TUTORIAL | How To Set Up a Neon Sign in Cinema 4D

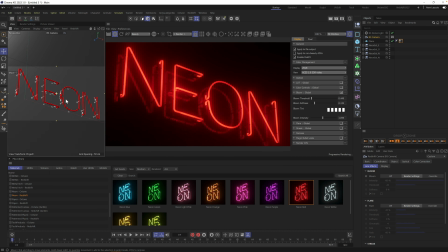[12:02]
could now zoom in a little bit and maybe add a little bouquet yeah i want to add that material too to this thing i think if this stuff was reflecting a little bit more too i think it would help these little details well let's do that really quick let's go ahead and um let's go ahead and go back to our search and i think you're going to search for
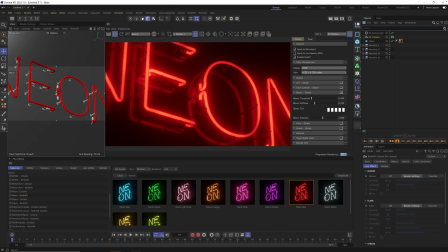[12:22]
uh rubber in the minute yep okay so you want let's find
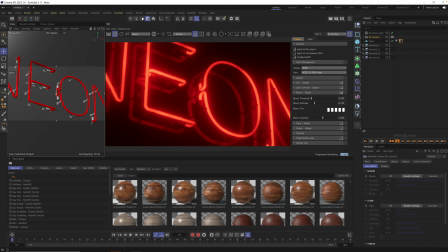[12:26]
the material first so let's go to materials all rubber yep you can change your renderer right there in the library from all to redshift and that way it'll filter out uh so i might grab the first rubber there that's probably fine and you can add that to your scene so
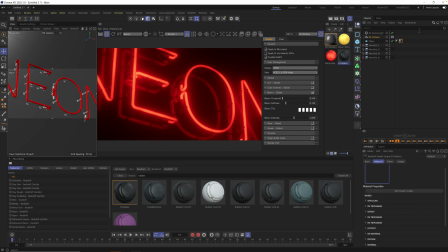[12:45]
i can open up materials i could drag it in there and then i'm assuming we just type in rubber in here and all the rubbers will show up all right there we go let's add this to all these i'm going to use control just to drag and drop it onto these other
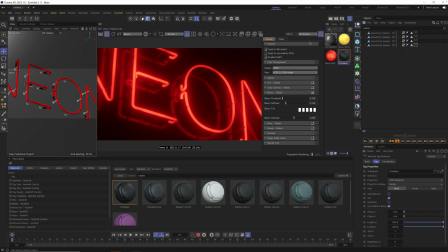[13:02]
ones and so now all the rubbers are there all right so that's cute we got rubber and then can we should we do the same with the metal pieces we're going to do the same exact thing with metal and maybe i don't know pick a metal that you think best represents um what's your go-to you You know,
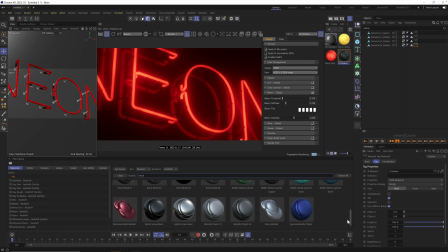[13:18]
I don't think it needs to be all like rusted and stuff, but what's your good like clean, blingy metal? Because I've been using gun metal, but is there a better one? No, that's fine. Yeah, that one works. All right, let's try that one. Added it to the materials here, and then this one's I think called metal.
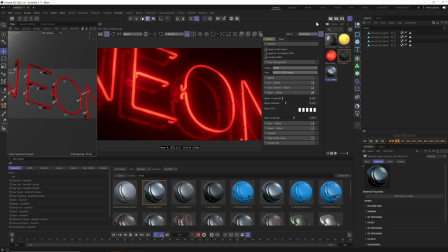[13:38]
Let me show you a trick here. Instead of having to drag, just go grab all those objects and right-click on that material. Shut up. and hit apply shut up ah dude i didn't know that dude you've
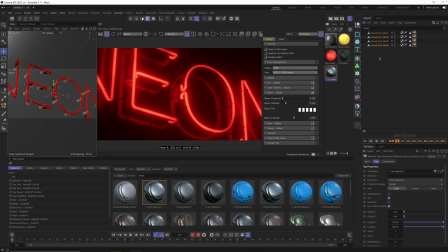[13:56]
been dragging it this whole time oh my god sometimes i have like 40 letters on there i'm like there's got to be i knew there was a better way but i just imagined it was in this menu i didn't want to look it up it's just quicker to do it sometimes oh my god all right that's great okay so so there you go and um thank you Chad.
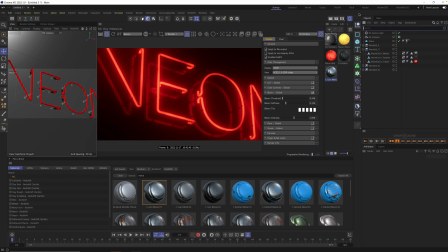[14:14]
Let's just save my life right there. All right. So another thing you could do now that you kind of have this set up this
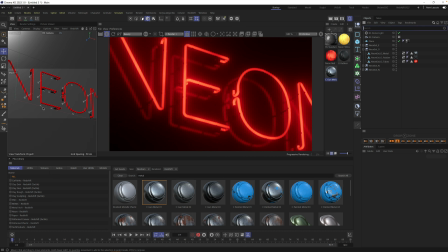[14:21]
way is you could put in an HDRI that might actually like,
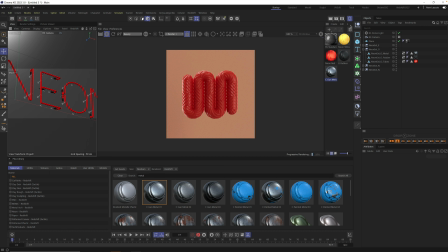[14:26]
like a city night HDRI or something to catch into that metal.
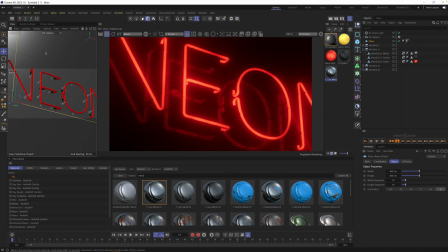[14:32]
Cause right now the only thing that's really going to be reflecting is the, is the letter back onto itself. So sometimes it's kind of cool to like find an hdri that has like a night vibe to add a little bit more something something to it okay so i
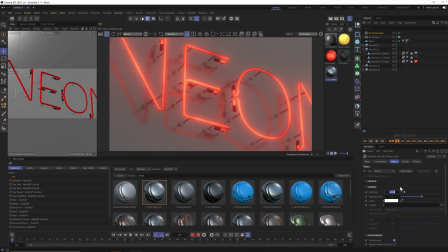[14:46]
already have the dome light on we just gotta turn it back up here yep and go ahead and grab hdri link and yeah we'll
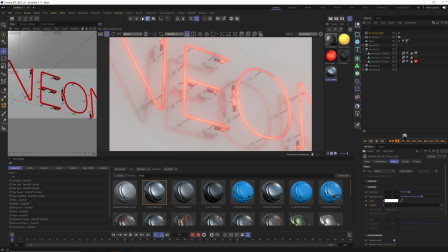[14:54]
drag texture into drop zone if you're a plus member you just drag texture in a drop zone make sure you have drop zone installed and docked in your interface it'll auto
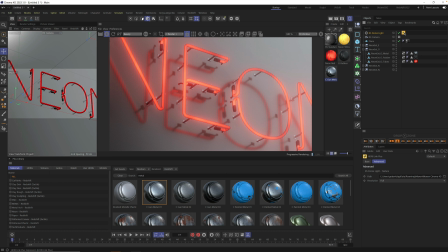[15:02]
add hdri link um and it looks like our neon is like offset from the wall too we have to fix that yeah we got to move the wall a little bit closer i thought it was on oh i must have moved the wall at some point all right sorry folks there we go um then
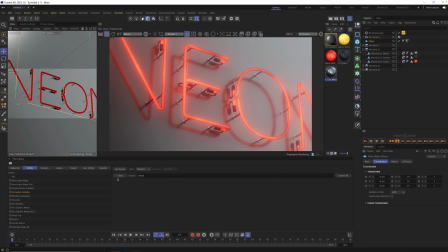[15:19]
we go to hris and we got some outdoor european holiday has a cool outdoor nighttime one yep that's a perfect that's exactly what i was thinking i think it's uh called like the sidewalk or something yeah sidewalk at night and then i just usually tone this
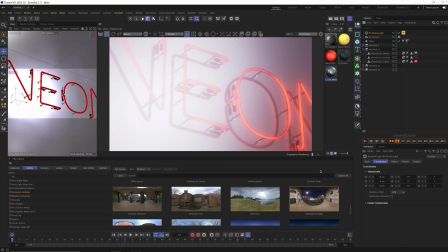[15:36]
down and but it has the right colors right like it's got street lights and like i'm in a little city here um all right let's what tone
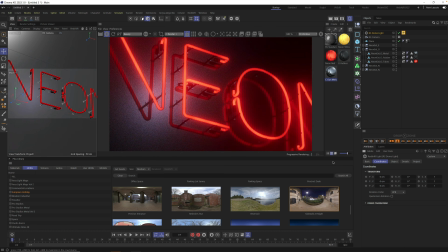[15:43]
this down i'm guessing yeah just bring it way way way way down and rotate it i don't really want that reflection in there no definitely not and just like try to find a rotation where you maybe catch something a little bling here yeah that's looking good i like seeing a little bit of
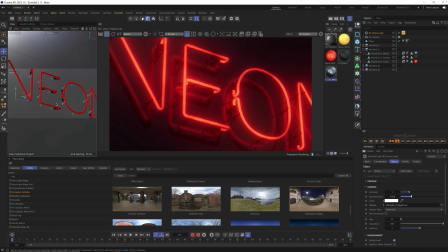[16:01]
blue at the top that's kind of nice yeah i got a little reflection that looks nice yeah looks good all All right, so now let's throw some bokeh.